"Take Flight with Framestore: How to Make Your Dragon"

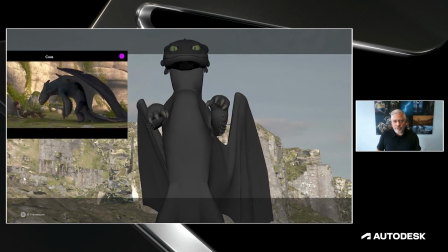507s
We still use as many references from real live animal in the process.
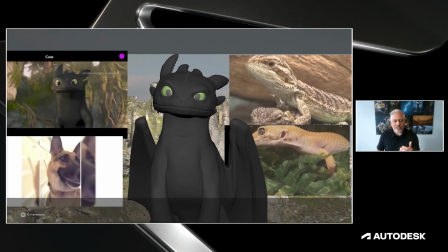512s
And you can look at the dog that we see in this clip here.
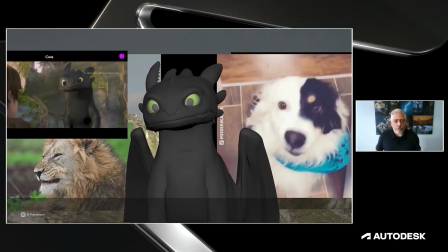515s
And these prove to be quite helpful in finding the balance of performance versus realism.
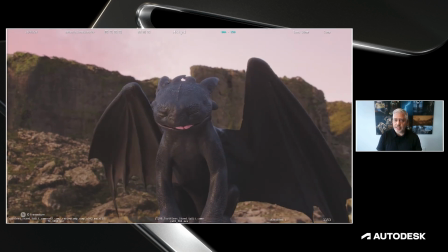524s
These vignettes were also rendered, and here you can see some early tests of what would become actual shots in the movie.
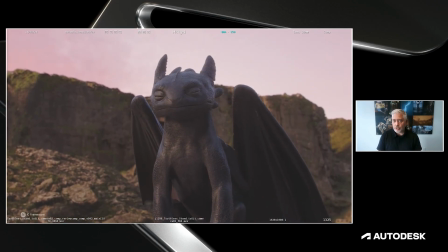531s
This one is for a scene that we would need later in the Cove sequence where Hiccup and Toothless meets for the first time.
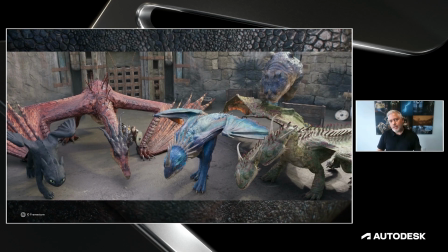541s
So in the How to Train Your Dragon world, each dragon is quite unique in their shapes and behavior. And so vignettes were made for each of the dragons.
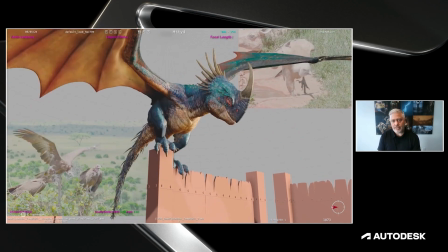555s
Another example here for the Deadly Nadder, which is Astrid's dragon.
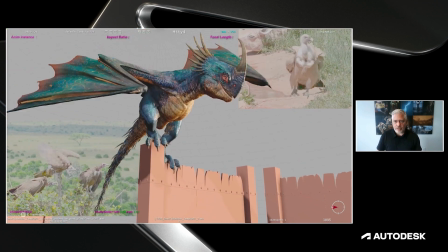560s
The same animation tests were completed using a real-life bird as reference.
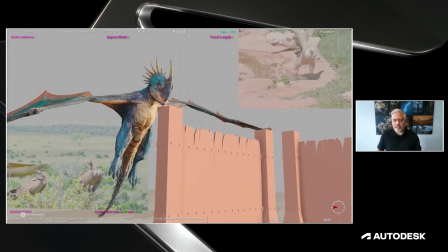566s
And you might find some similarity between the Deadly Nadder and vultures or large exotic birds,
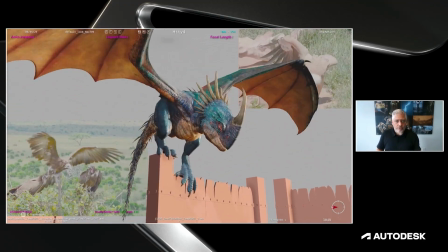573s
which, by the way, was also a reference for the creature's look, dev, and texture.
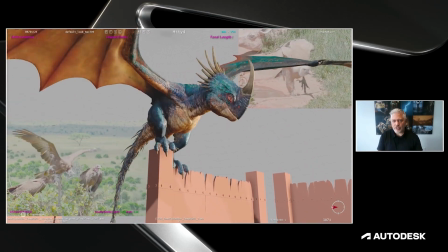578s
We also use lizards and iguanas to get the colorful and vibrant tones that we can find in nature.
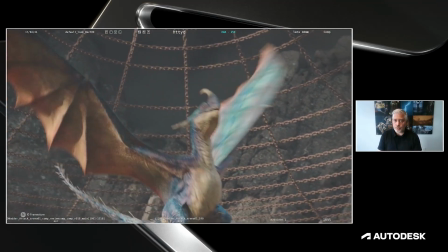587s
Then, with the same render process, we use some moments that would eventually be needed for the scenes in the training arena.
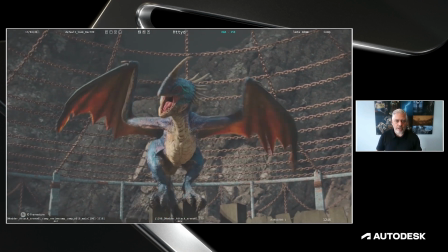594s
But in the process, we would also work out what their fire breath would look like.
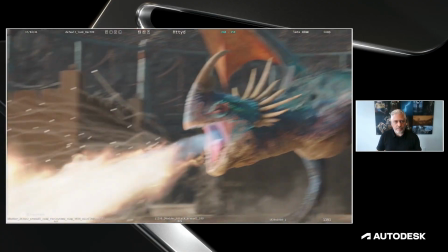599s
The Deadly Nadder shoots magnesium fire, which is a touch whiter, brighter, and has some sparkles.
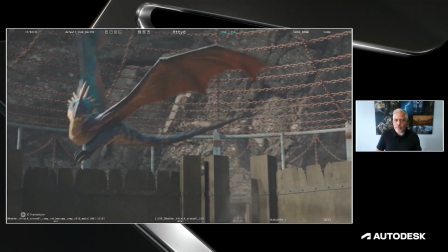606s
So we found some weird references of a guy burning thermite with magnesium strips on top of a car.
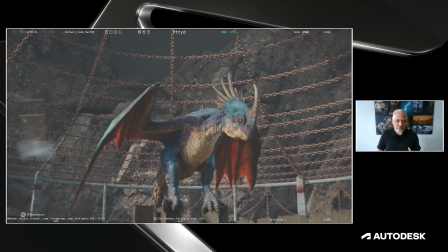612s
So it's quite wild, but also a good reference, and our result matched pretty well.
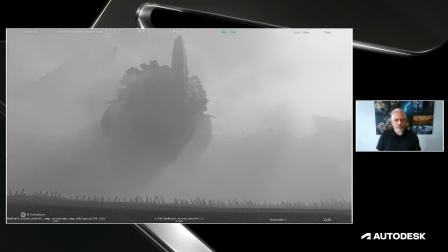620s
We also had to create the massive Red Death, which is, by the way, 3 times bigger in the live action compared to the animated version.
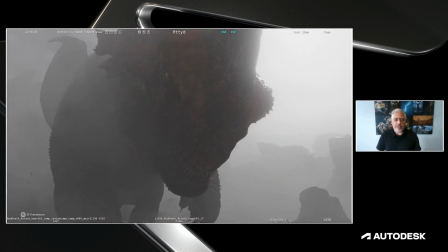629s
Director Dean DeBlois mentioned early on that the design was quite rushed in the animated version.
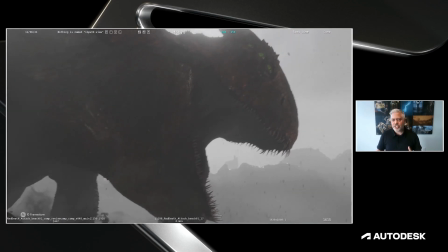635s
So there was more exploration to be done with the character, changing the skin surface to mimic the rocky formation of Dragon Island,
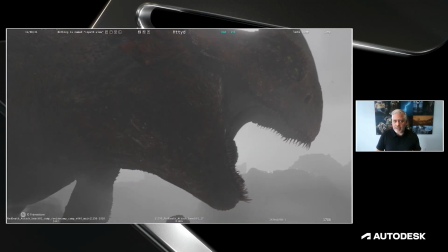644s
adding a giant crest on the back of the head and also adding a horn on her nose.
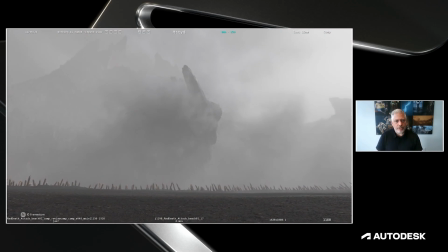649s
And so we did all of this and then created this vignette in 2024, while the principal photography was ongoing in Belfast, Ireland.
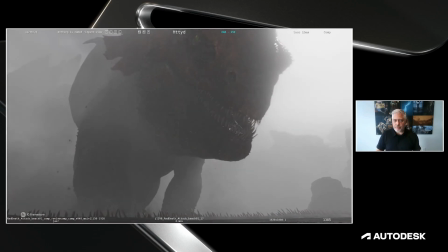658s
And one day I popped this version of the vignette on my laptop and showed Christian and Dean, and it was an instant wow moment.
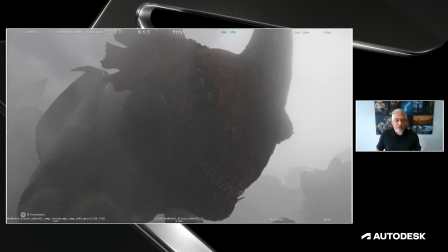665s
This vignette ended up making its way into the first director's cut, added from the original previs.
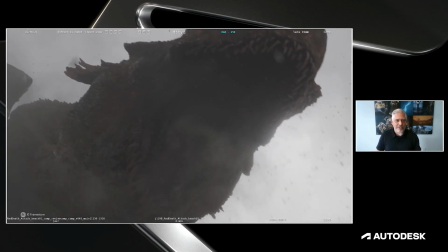671s
Like, it was not planned to be a shot, but I'm happy to report that the slightly different version made its way into the final movie.
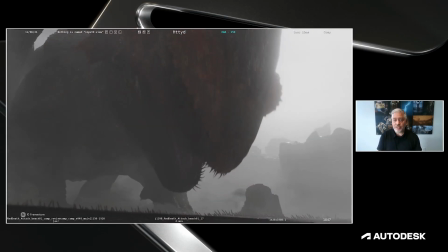678s
And so that was quite cool for the team who did the vignette to see their work rewarded this way.
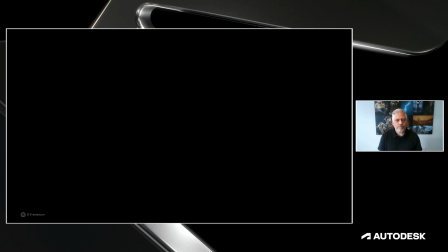686s
So this completes our part 1. Now, let's talk about the special effects gimbal.
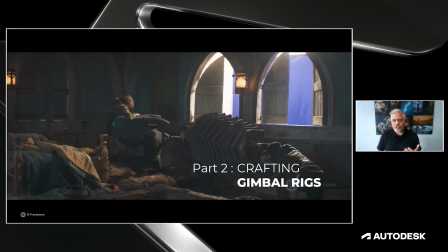694s
And in this section, we'll go over some of the challenges, like the limitation of the ramps, and we'll also go through the previs and techvis process.
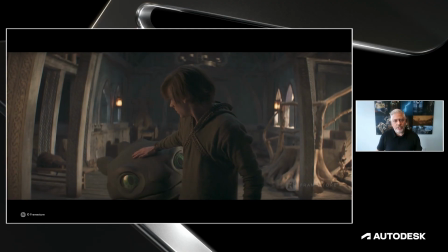704s
So in the months prior to the shoot, the special effects team started building the gimbal rig in London,
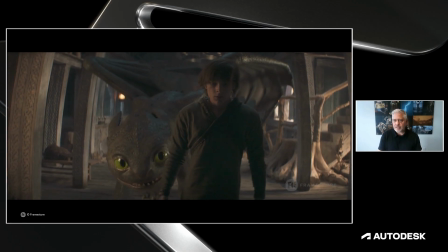712s
based on the size and specification of the CG Toothless model.
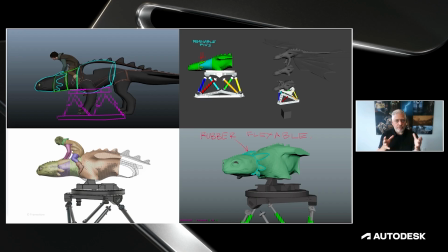720s
So under Christian Mann's supervision, we refined the position of the different axis and ram with a close collaboration between all the parties involved. We started by breaking down the model into sections that could be built as an animatronic puppet.
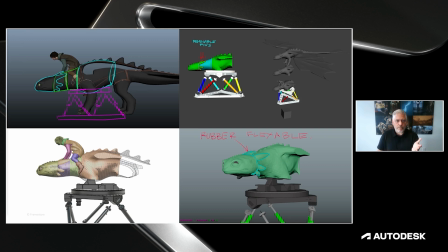736s
So you can see some of the first pass of that split in the upper left corner. The rig was then placed on a moving platform that would become the base of the gimbal, as you can see in the other corners.
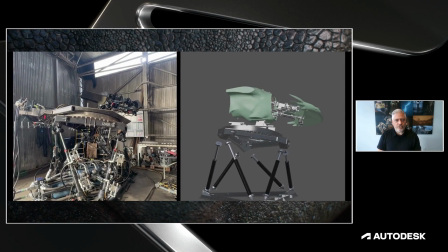750s
So this is an early stage of the animatronic puppet.